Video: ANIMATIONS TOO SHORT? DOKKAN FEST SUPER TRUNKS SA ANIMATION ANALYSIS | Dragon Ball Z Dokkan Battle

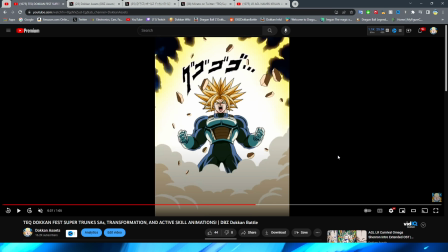The rocks flying everywhere. The dust. The aura around Trunks, oh baby, it is so nice looking.
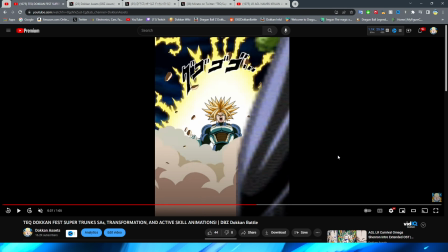The Stinky Sprite comes in to ruin it. Ah! Obviously panning out a little bit.
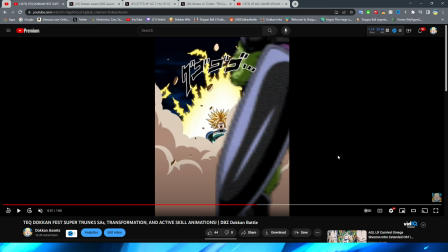This is a really cool shot of perspective, though, like a change in perspective.
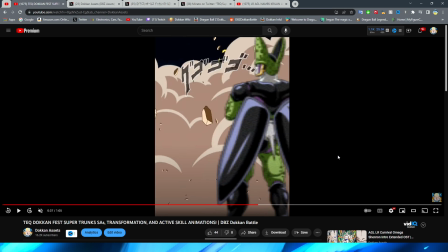Obviously, kind of having Trunks get engulfed by the smoke, right, with the enemy looking on.
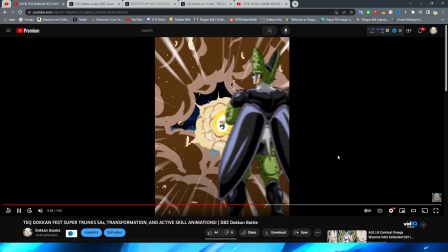As, of course, then Trunks, right, comes bursting through the smoke. I definitely like this animation a lot, to be honest with you. I think that this is pretty cool,
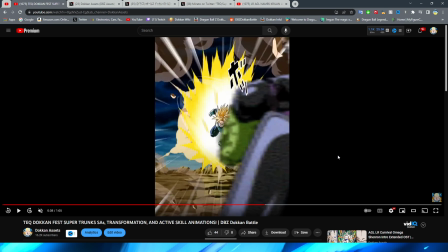and obviously perspective is really, really nice, albeit the Stinky Sprite being in the forefront of the view.
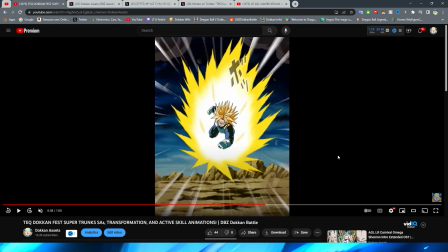And I think this is animated very, very nice. For some reason, am I tripping? I know for a fact that's not the same assets, because they make new stuff for like even stuff that looks the same as before most of the time, but this looks like transforming Vegeta,
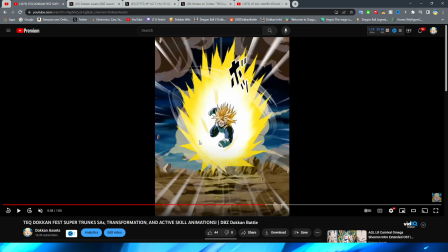the Super Saiyan Blue, like Fizz one that actually just got an easy A with Trunks, funny enough. I swear it looks like his background for his card art. That's just kind of weird. Kind of funny that it is a Trunks unit as well, his son. Regardless, though, yeah, this animation looks great with obviously Trunks charging forward.
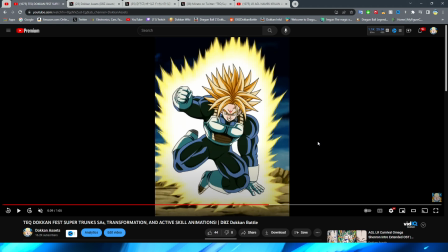Okay. So we get to this part here.
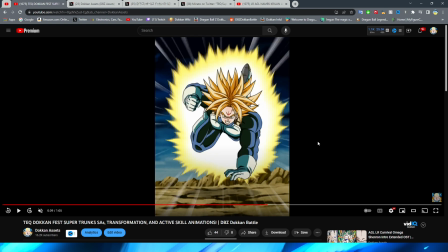I am kind of thinking that this must be two different animations that are kind of like clipped together like this,
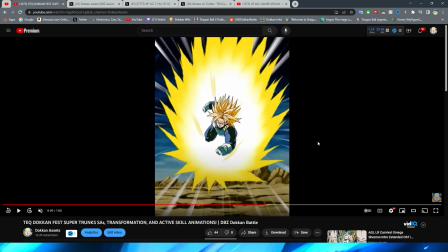because this feels a little bit jarring, and the way that this is animated, even in full motion, still feels a little bit choppy to me. So this part where Trunks is flying forward, fantastic. Looks great. Love it.
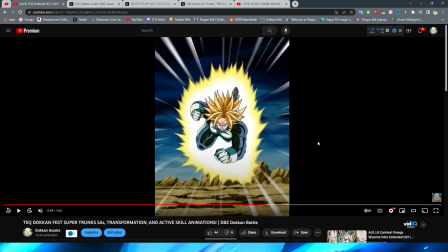This part, though, right, when we get to Trunks, obviously, then transitioning to this pose, first of all, the aura going from that much to this small with that is not cohesive to me.
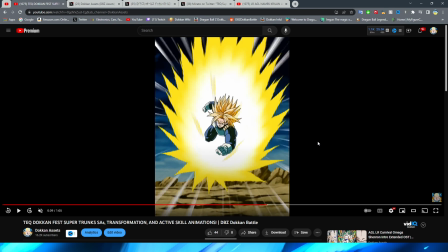Not to mention this pose I think is a fine change, but I still would have preferred a couple of frames between it.
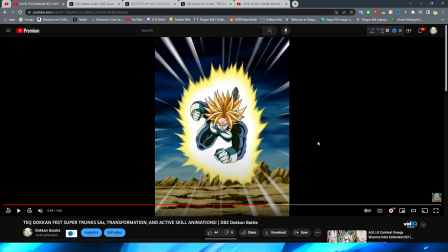I mean, I feel like I say that all the time in these S animations, but again, the whole point of these is to analyze and nitpick these.
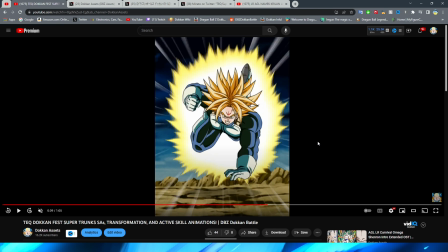But Trunks' hand animation here, bro, looks a little weird. So it is in a fist, right? And then he basically goes full stop, puts his hand down at this awkward angle, right?
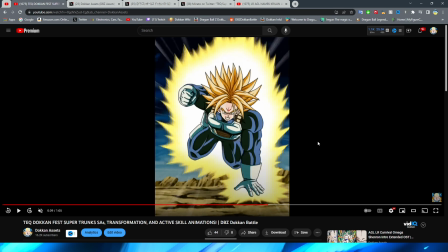And then puts it down flat on the ground, which doesn't even really feel like it's touching the ground. This feels like only like his first two fingers would be touching the ground, and his pinky and his thumb would be like above.
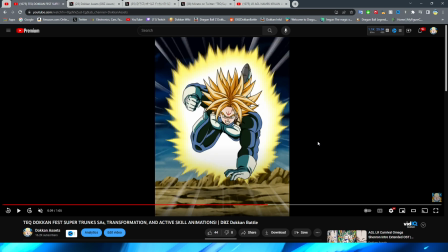I guess it's just a matter of perspective, but it looks like from how high he's floating on the ground, his hand is not flat on the ground,
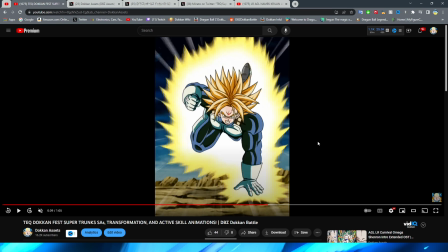let alone at least it would have to be just his fingertips on the ground and not his hand flat on the ground with the way that it's animated. His hand is not like pushed out enough. And I'm assuming they're just trying to like give you a little bit of a trick of perspective, but I feel like it doesn't really work that well. Regardless though, with his hand there, we then have Trunks bring his legs forward, right?
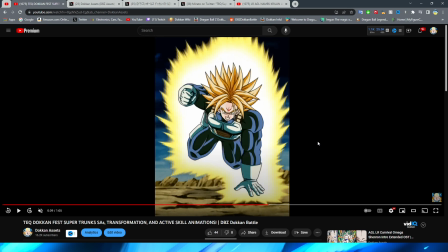And we immediately have this pretty awkward change in pose, I feel like, where obviously Trunks goes to do this sweep kick, right?
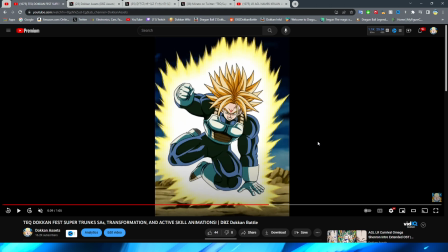Where he kind of brings his legs forward a little bit. You can see that this is a different asset. They do kind of just twist Trunks' top half on his arm, which I mean works fine for the animation, I suppose. But then obviously we have the immediate leg forward, which again, I kind of wish there was another one of maybe his bottom half his leg there and then there, right?
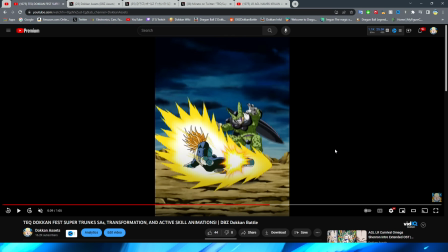And then maybe finally out to the side. But then obviously we have this sweep kick. And it's just kind of a weird perspective, right?
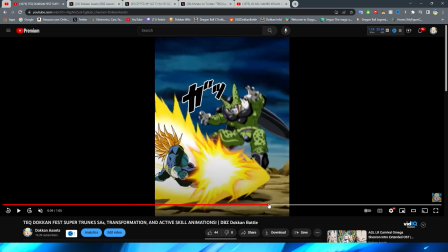This whole section. I guess it makes sense because obviously technically Cell is right in front of Trunks.
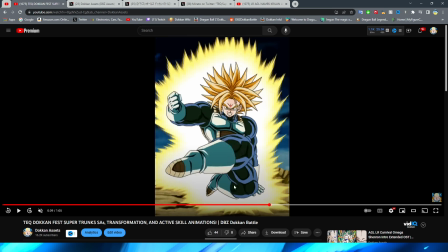So it makes sense why he's looking forward for this, and I guess this is how a sweep kick would look,
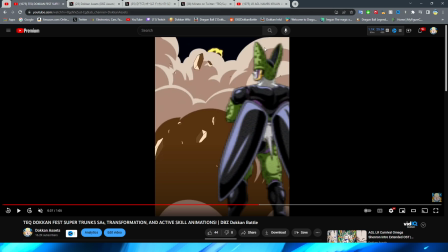but I kind of felt like that Cell was off to the side, considering the fact that that's kind of the perspective they gave you here,
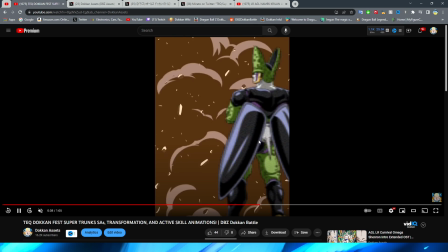though to be fair, obviously that kind of doesn't make sense because of course, you know, of course they couldn't put Cell in the middle.
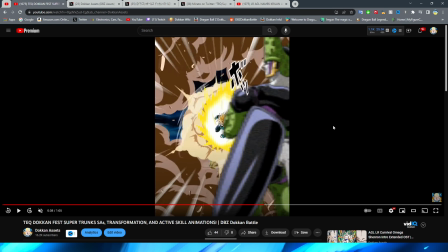I mean, then you would literally wouldn't be able to see Trunks coming forward.
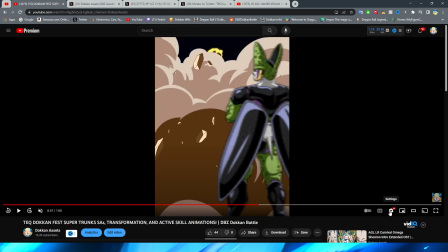But still, it just feels a little bit awkward to me, and even in the full-time speed, right, like if we go to normal speed for this one,
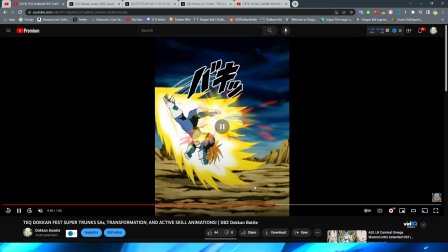I still feel like the leg movement is a little choppy in my opinion, right?
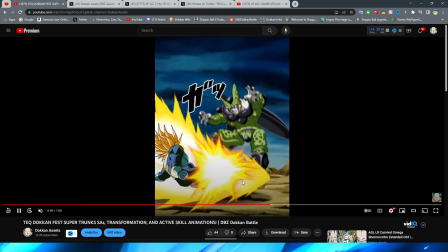Like it's not so bad, but it just feels a little like, I don't know, it feels a little weird to me.
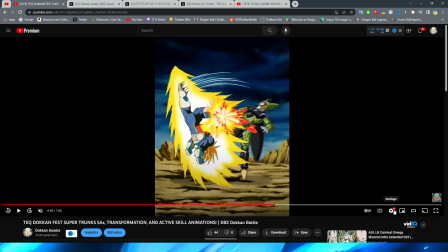It feels a little bit jank. I think that is the right word to describe how I feel about that part of the essay.
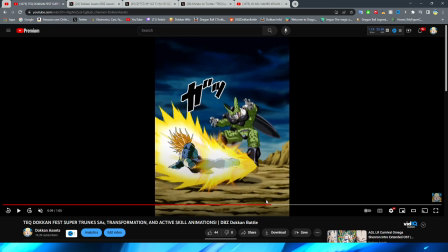Regardless though, we have obviously the kick kind of come out, right, from Trunks.
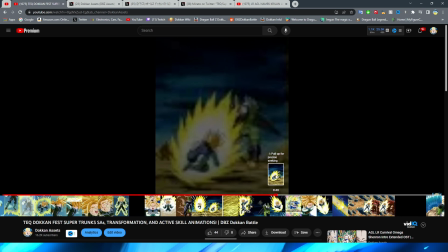Oops. Oh, I forgot YouTube can do this, actually. Wait, why haven't I been using this to scrub through videos before?
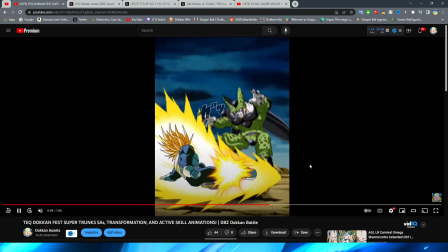Forgetful old me. Anyway, obviously the kick forward, I think that looks fine.
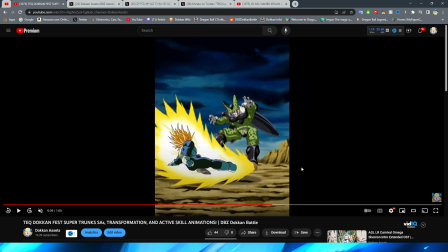I will say, though, it is a little weird having Trunks' leg go out and him not fully spin around, right?
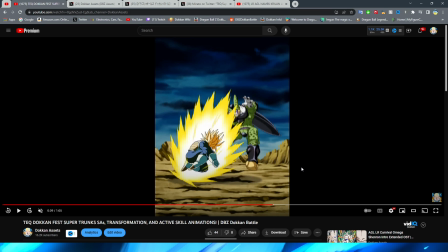And obviously they just like tilt the asset forward, and it doesn't really feel like that Trunks is like pushing himself off the ground.
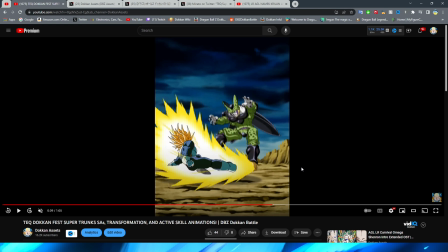It kind of just feels like they're tilting a little bit. To be fair, you can see Trunks kind of looks like he a little bit of pushes himself off the ground there with his hand that's kind of extended.
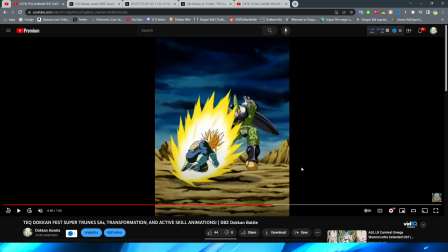But regardless, you then immediately jump to this asset where he's in a lot more of a tighter pose, which again, I feel like there should be a lot more in between that.
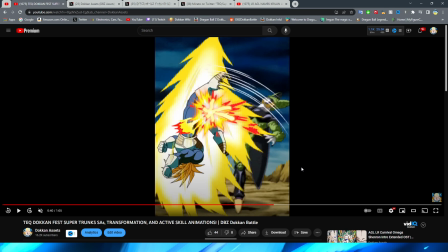And not to mention, obviously, the aura is kind of just a static PNG that is kind of just like pulsing, right?
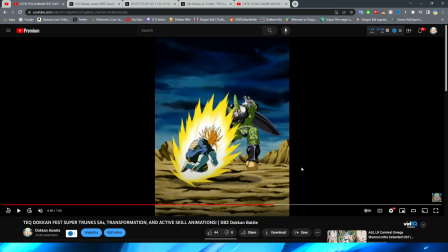I guess it is two different ones because the lines are a little bit stretched in the middle, but or I guess they could just be stretching it out, but to me it definitely looks like it's two different ones that just look very similar. I mean, yeah, I think they are different because of the lines that are present like there.
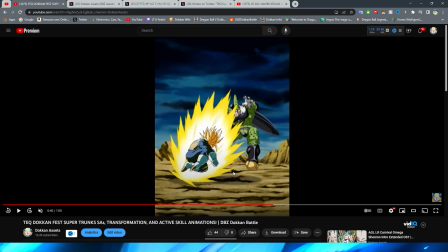You can kind of see them moving a little bit. But anyway, I will say for a quick snappy pose movement, this is where it should be, right?
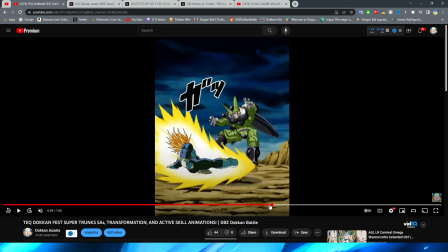Obviously having Trunks do this immediate like, oh, you know, he's all balled up, right?
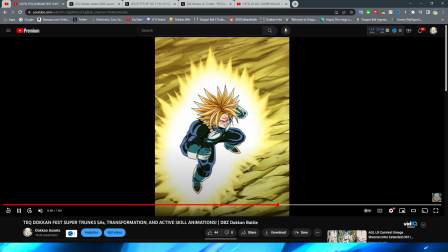And then bam, right? The quick kick to the head. That definitely is very, very well placed.
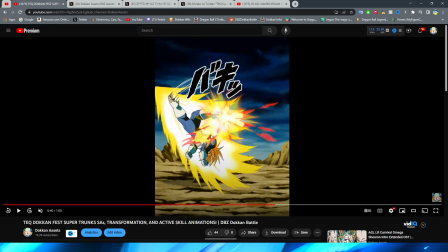And I like the little bit of the red kind of like kapow effect, I guess is what you would call this, right? Almost like comic-esque that they add to this animation. I think that's a nice touch. Hydrate or dihydrate, ladies and gentlemen.
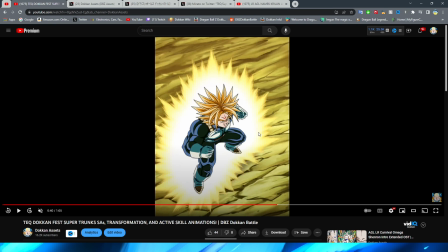It's hot out there. Regardless, though, we then have Trunks kind of squatting down, which again From a continuity standpoint,
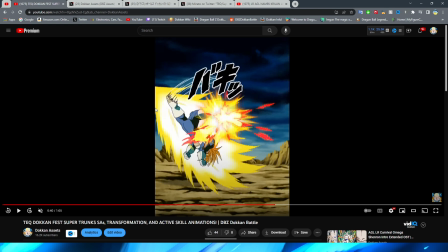also feels a little bit weird because Trunks is currently staring at the ground right now with him doing this flip kick,
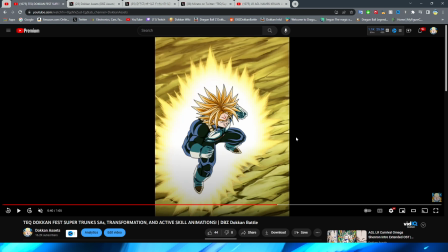and then you immediately cut to Trunks here, right now squatted down. Again, from a continuity standpoint, it just doesn't really flow for me.
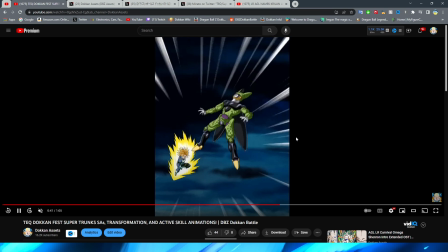We have Trunks obviously squatting down a little bit before he flies up. I think that the fly up animation looks fine. Nothing really too crazy there, right?
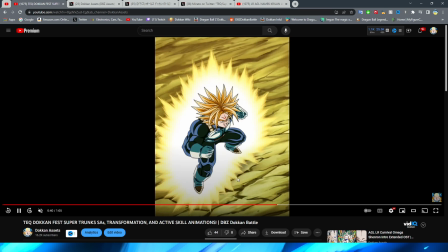This cut is fine, obviously going from Trunks a little bit bigger to then him kind of being a little bit smaller in the back and with him flying forward.
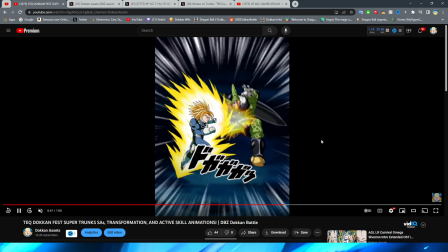And the couple of rapid punches here.
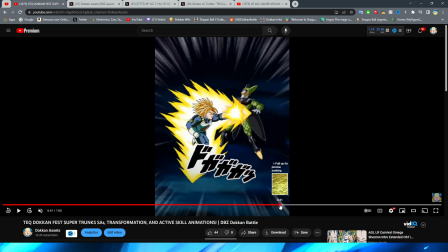This is very reminiscent of some older Dokkan essays.
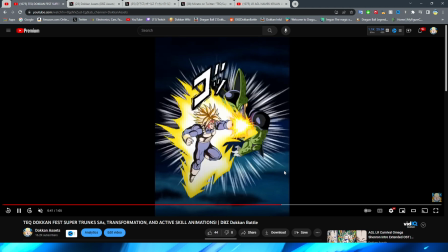I really feel like these punches don't pack too much of an impact,
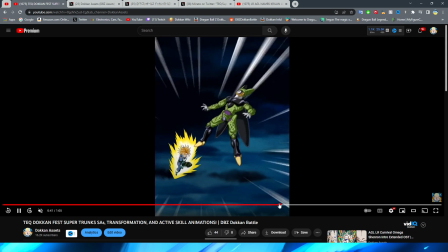and I can see that they tried to throw a couple of in-between frames in there to kind of give them a little bit more flow,
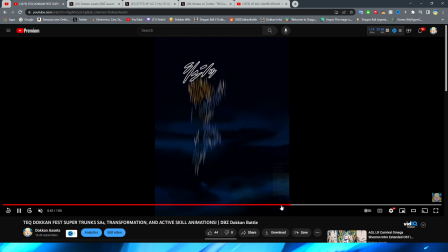right? A little bit more fluidity. But to me, it just looks like,
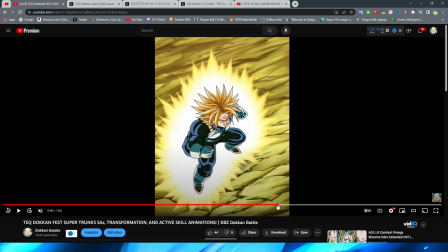I don't want to say cheap, but like I feel like that section right there, right?
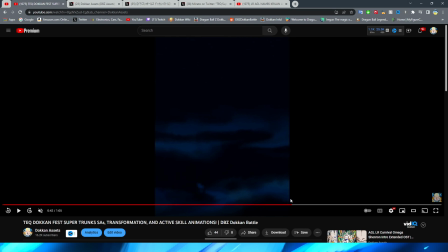Even if we look at this in normal speed, I feel like this section right there is kind of something that belongs in like a free-to-play essay, is kind of the vibe that I get it from.
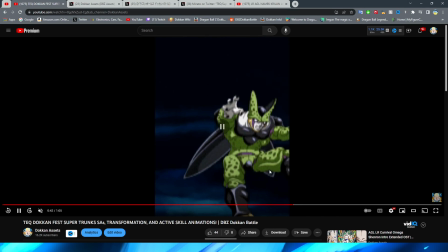Maybe they should have just pulled the camera in a little bit more.
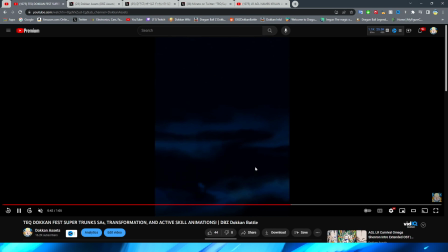It's not the worst sequence of like a rapid-fire punch that I've ever seen, for sure, but I just feel like it could have had a little bit more oomph behind it, right?
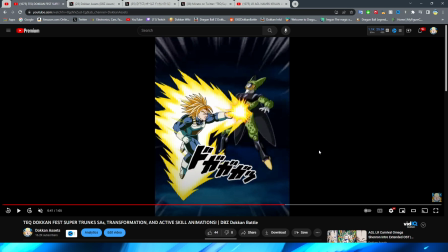That is definitely how I feel sometimes about these rapid fire essays. I feel like for me with Dokkan, either they're a hit or a miss, personally.
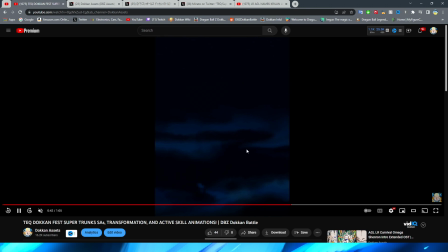Regardless, we obviously have Trunks disappear off the screen, and then we have Trunks appear behind Cell,
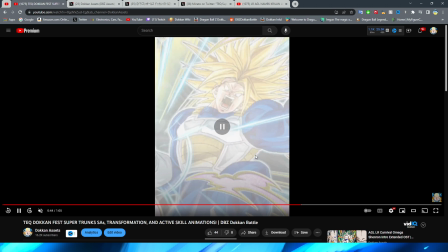which this part actually looks pretty good with the little punch, or I guess it's almost more like a backhand,
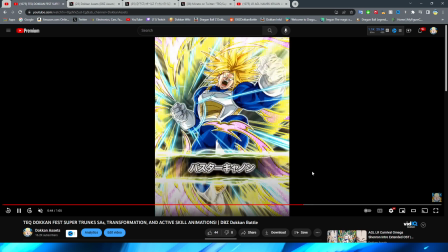to be honest with you, as well having that little anime-esque effect. And then we have Trunks' Dokkan art, which again, don't feel like this is a Dokkan Fest art.
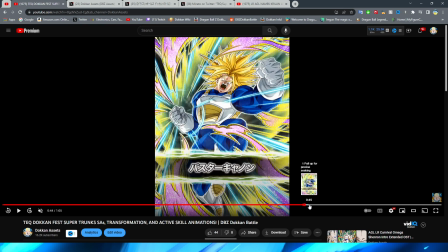I don't know. It looks very, like, unfeatured unit-esque, but maybe it's just because I'm not used to seeing Trunks as a Dokkan Fest.
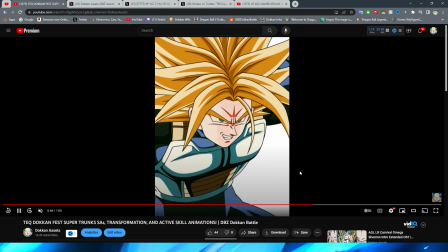Regardless, though, we have this close-up shot of Trunks with the smirk here,
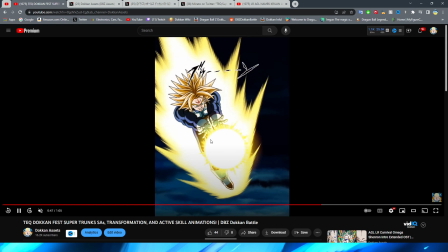and then we have the glowing key ball in his hand, which I will say the key blast looks pretty good.
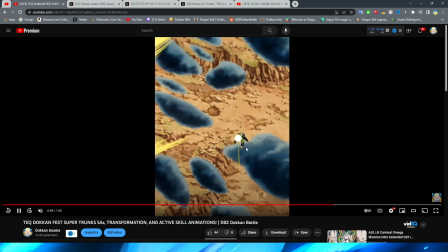I do like this very anime-esque background with the light effect there. And of course, the ball hitting Cell before exploding, right?
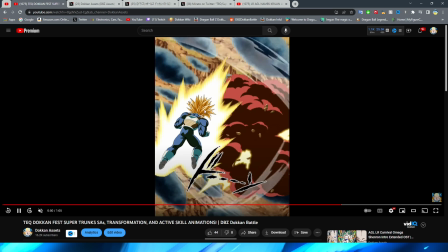And then you have the shot of Super Trunks at the back.